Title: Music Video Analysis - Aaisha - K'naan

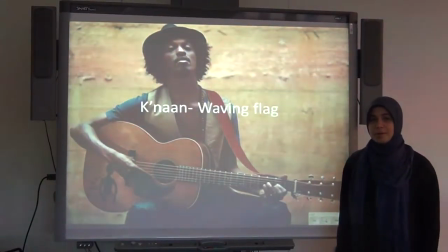0s
I'm going to be doing a video analysis of K9 Waving Flag.
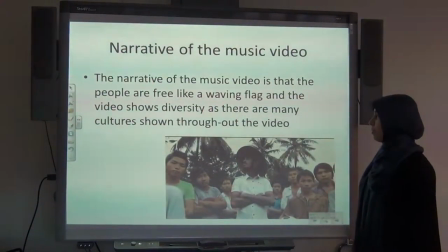5s
The narrative of the music video is that the music video shows the diversity,
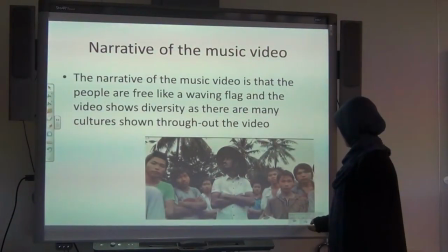11s
and it makes people feel free as if they were waving flag.
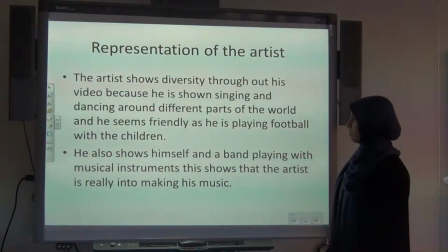20s
And there's different cultures shown throughout the video. Representation of the artist. The artist shows diversity throughout his video because he is shown singing and dancing around the world,
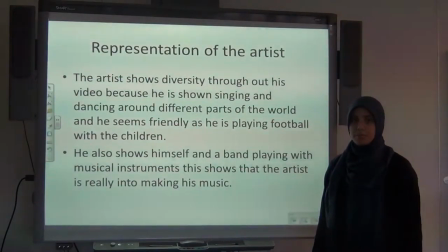34s
different parts of the world, and he seems very friendly as he's playing football with the children.
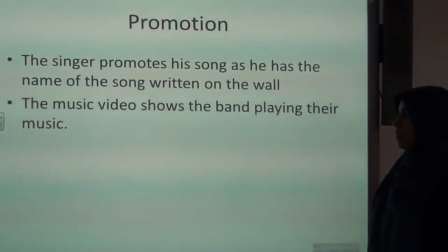39s
And he shows himself and a band playing musical instruments.
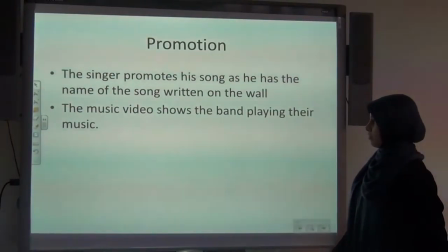43s
This shows that the artist is really making making his music. The singer promotes his band throughout the video because
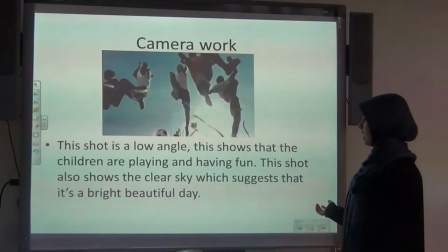58s
he has his band playing throughout the music video, and it shows the name of the song written on the wall.
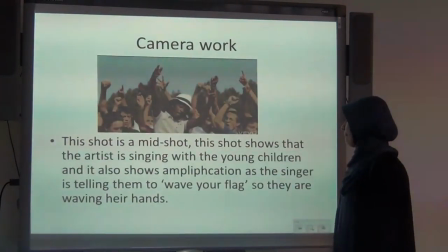67s
And the camera work, this camera work is a low angle. It shows that the children are playing, having fun.
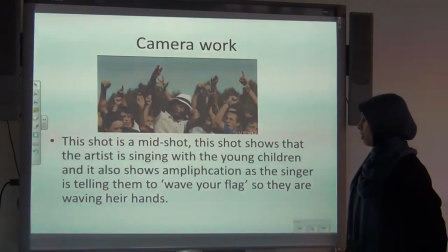74s
It also shows that the sky is clear and it's such a bright, beautiful day.
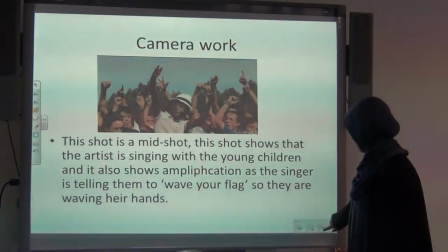81s
This one, it's a mid-shot. It shows that the artist is singing to the young children, and it shows
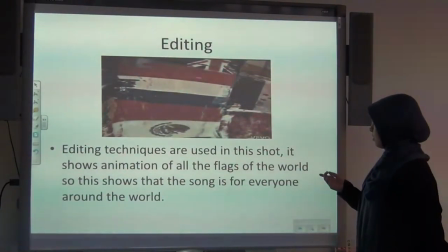87s
amplification as the singer is telling them to wave their flag, and they're waving their hands.
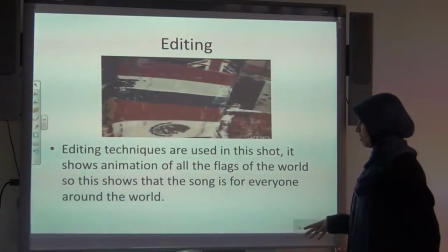96s
Editing. The techniques are used in the shot.
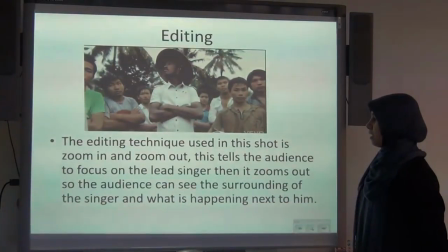101s
It shows animation of all the flags of the world.
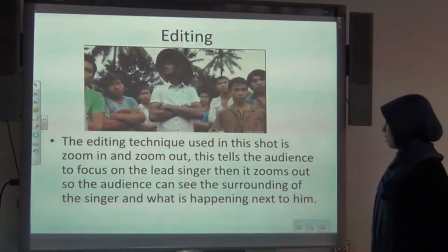106s
So it matches it, like the song goes with everyone around the world.
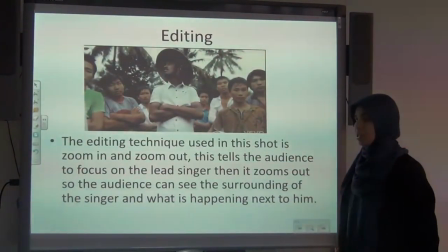113s
Editing. Editing technique used in this shot is that it zooms in and out.
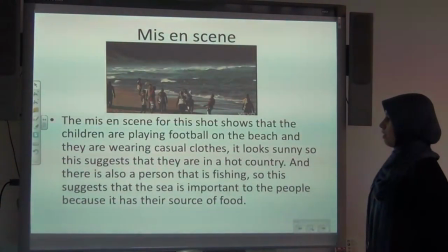118s
This tells the audience to focus on the lead singer, and then it zooms out too, so the audience can see the surrounding of the singer and what's happening next to him. Mise-en-scène. Mise-en-scène for this shot shows that the children are playing football on the beach and they're wearing casual clothes.
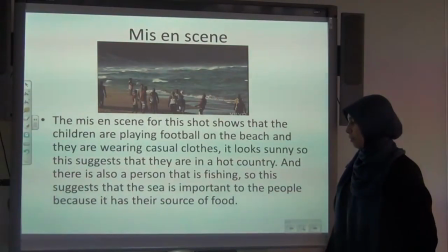137s
It looks sunny, so this suggests like they're in a hot country.
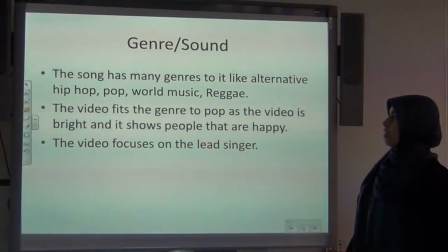142s
And it also shows a person fishing there in the background, so this suggests that the sea is important to the people because it's the source of their food.
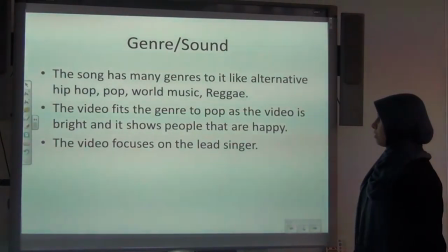153s
The genre. The song has many genres.
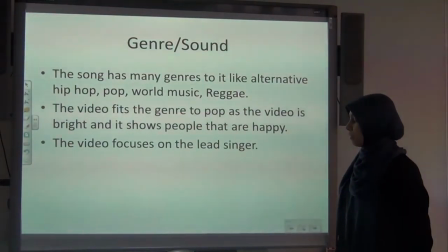157s
It's also like alternative hip hop, world music, and reggae.
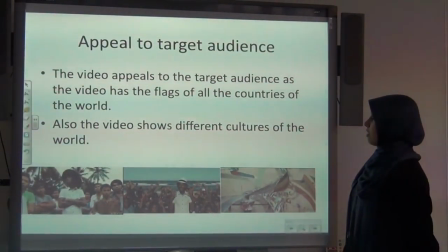164s
The video fits to the genre to pop, as the video is bright and it shows people that they are happy. The video also focuses on the lead singer,
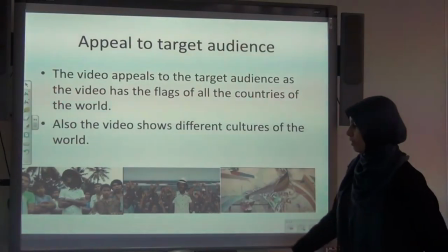175s
appealing to the target audience. The video appeals to the target audience as the video has the flags of all the countries of the world. Also, the video shows cultures, different cultures of the world. Oh, here you're in. They're in Korea, or here South Africa, and he's just singing by himself.